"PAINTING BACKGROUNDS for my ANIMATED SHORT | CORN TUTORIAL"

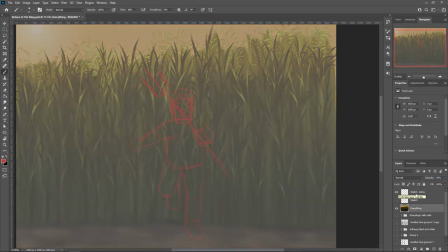433s
And I also did reference the characters from over the garden wall just to see how, you know,
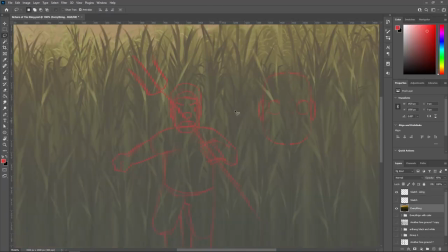438s
those characters fit into their universe to see like, you know, how much cell shading there is or how muted the color palettes are to see how well they,
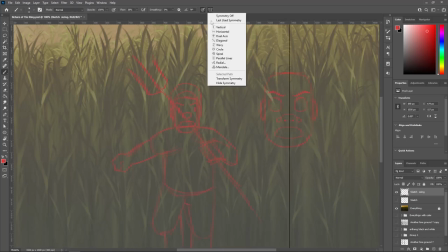446s
you know, fit in the background. like they have to stand out but not stand out too much to where you can tell if that makes any sense um but yeah i
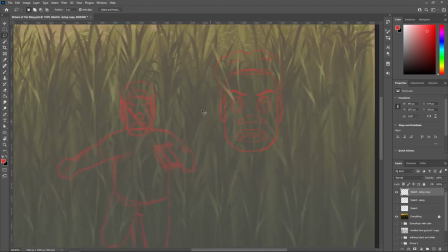453s
felt very satisfied and i continued to make my corn fields uh for like the rest of my scenes and like other shots oh yeah yeah and at the very end i also had the idea of my characters coming out of some of the corn stocks so i started making
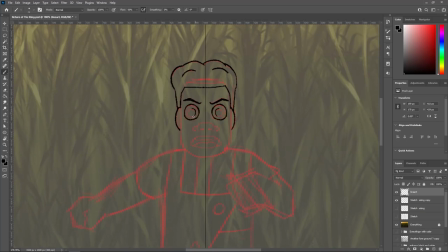466s
paths coming from there but yeah this illustration was done for the most part and uh yeah anyways i'm really happy with how it came out i
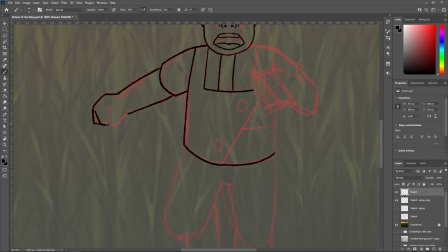473s
kind of i'm really proud of how it came out just because like i you know i kind of had to figure it out on my own how to make like a cornfield and how to render it in such a way where people know what it was but you know at the same time
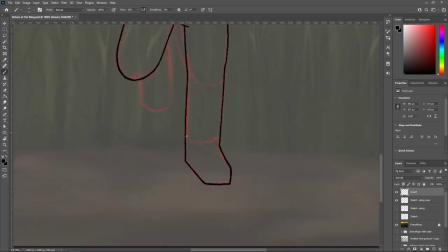484s
like I don't know keeping it simple and finding like an efficient way so that I can keep repeating these backgrounds for different shots
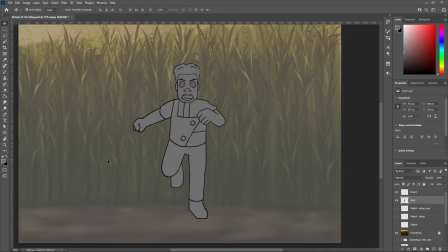490s
and scenes and so that they would look kind of connected I guess you could say and I think I did do that I think I did a good job doing
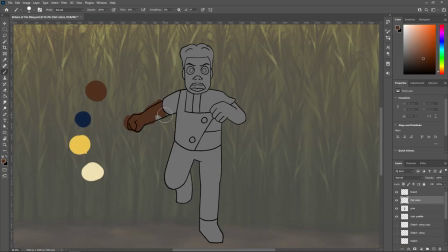496s
it too and it actually became a bit of an inside joke with my class just because the first time I presented uh
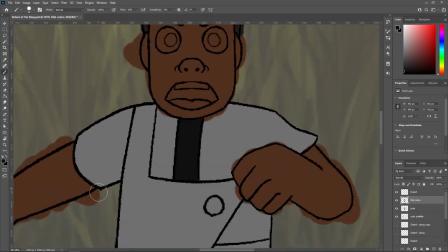503s
when I did the storyboards for this scene i didn't know how to draw the cornfield so i drew something that looked like this
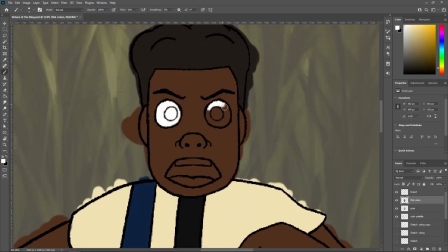513s
and i i i had i apologized so much to my
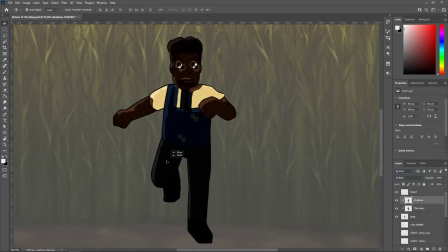518s
classmates like i i kept telling them i was just like okay everybody please
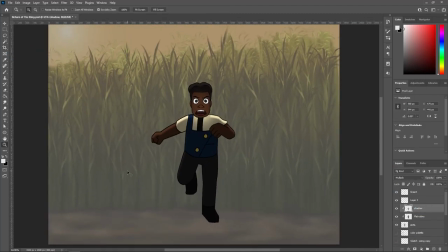524s
excuse these first couple of attempts because i like the
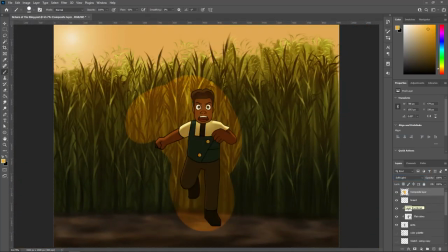529s
this is supposed to be like you know like a cornfield but it just looks like a bunch of lines
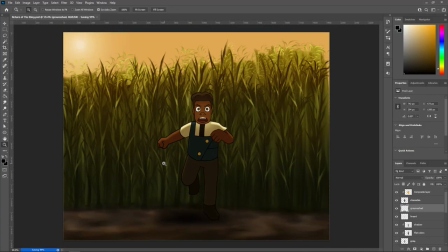534s
it's ugly i'm sorry i'm figuring it out and then i dedicated i went on this lifelong journey of how to draw corn
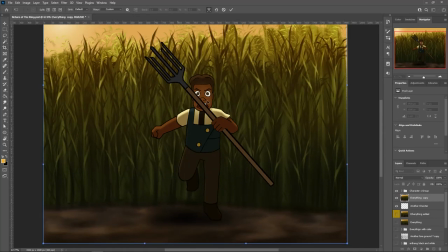542s
and uh yeah it was hilarious the class was in on it everyone loved the the corn once i finally presented it uh even my professor got in on it a bit and she told me that these backgrounds were very well rendered so i i pat
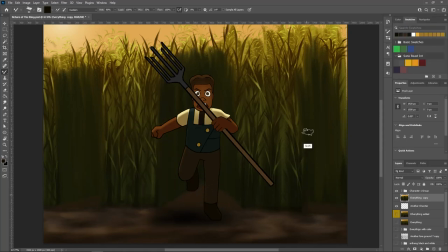556s
myself on the back for these um but anyways yeah so feel free to you know, try out this method, maybe get the brush pack, or maybe don't, maybe, maybe see what you can take from my video and see if you can create a cornfield without the brush pack.
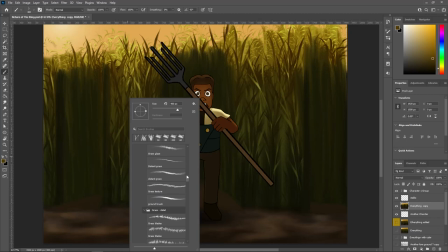572s
I'd love to see your best attempt at drawing corn. Literally draw a cornfield, tag me, tell me how the experience went.
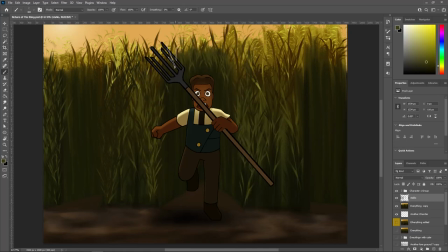580s
And yeah, yeah, I'd love to see how people can, you know, do this without a brush pack. So I think the brush pack did, you know, definitely helped out a lot for the majority of the painting, but yeah, I mean, it's always fun to experiment. Maybe I'll find another way to, you know, draw them or maybe make my own brush and see if I can do something with that.
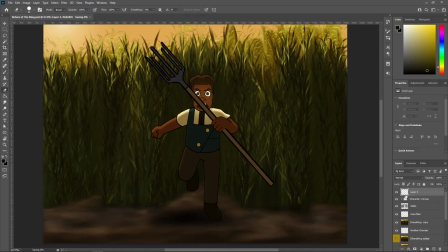598s
But yeah, thanks again for making it out to another video. I really hope that y'all, you know, enjoyed it.
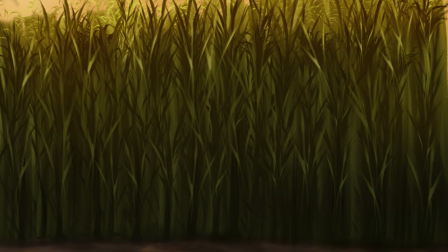604s
And yeah, I really enjoy y'all being here and supporting me. And yeah, thank you so much again.
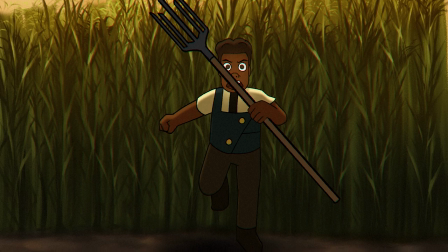610s
I don't know when this video is coming out. I'm recording it two days before Christmas or three days, three days before Christmas.
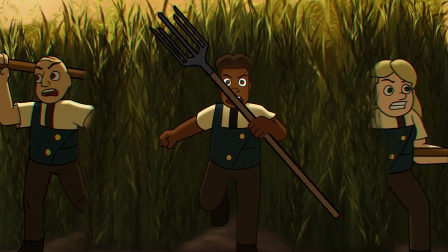616s
So if it comes out before then,
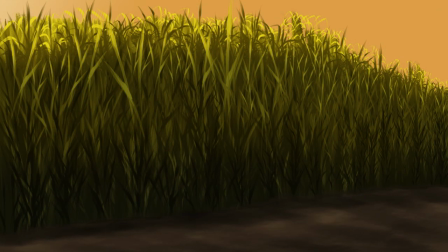619s
um yeah happy holidays i probably won't make another video till the next year the new year i should say um
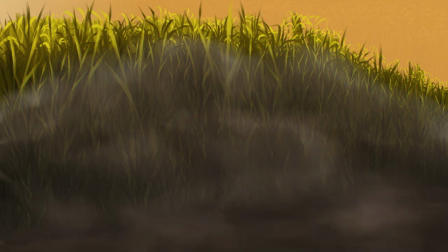626s
and if it comes out after um hey well you know hey merry christmas
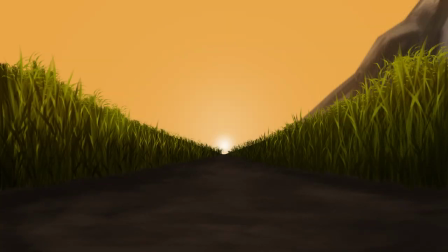631s
merry christmas happy holidays and yeah yeah i'll see you guys in the
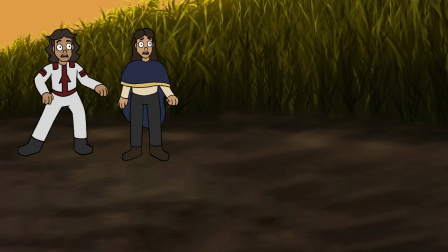636s
next one stay cool homies have a good one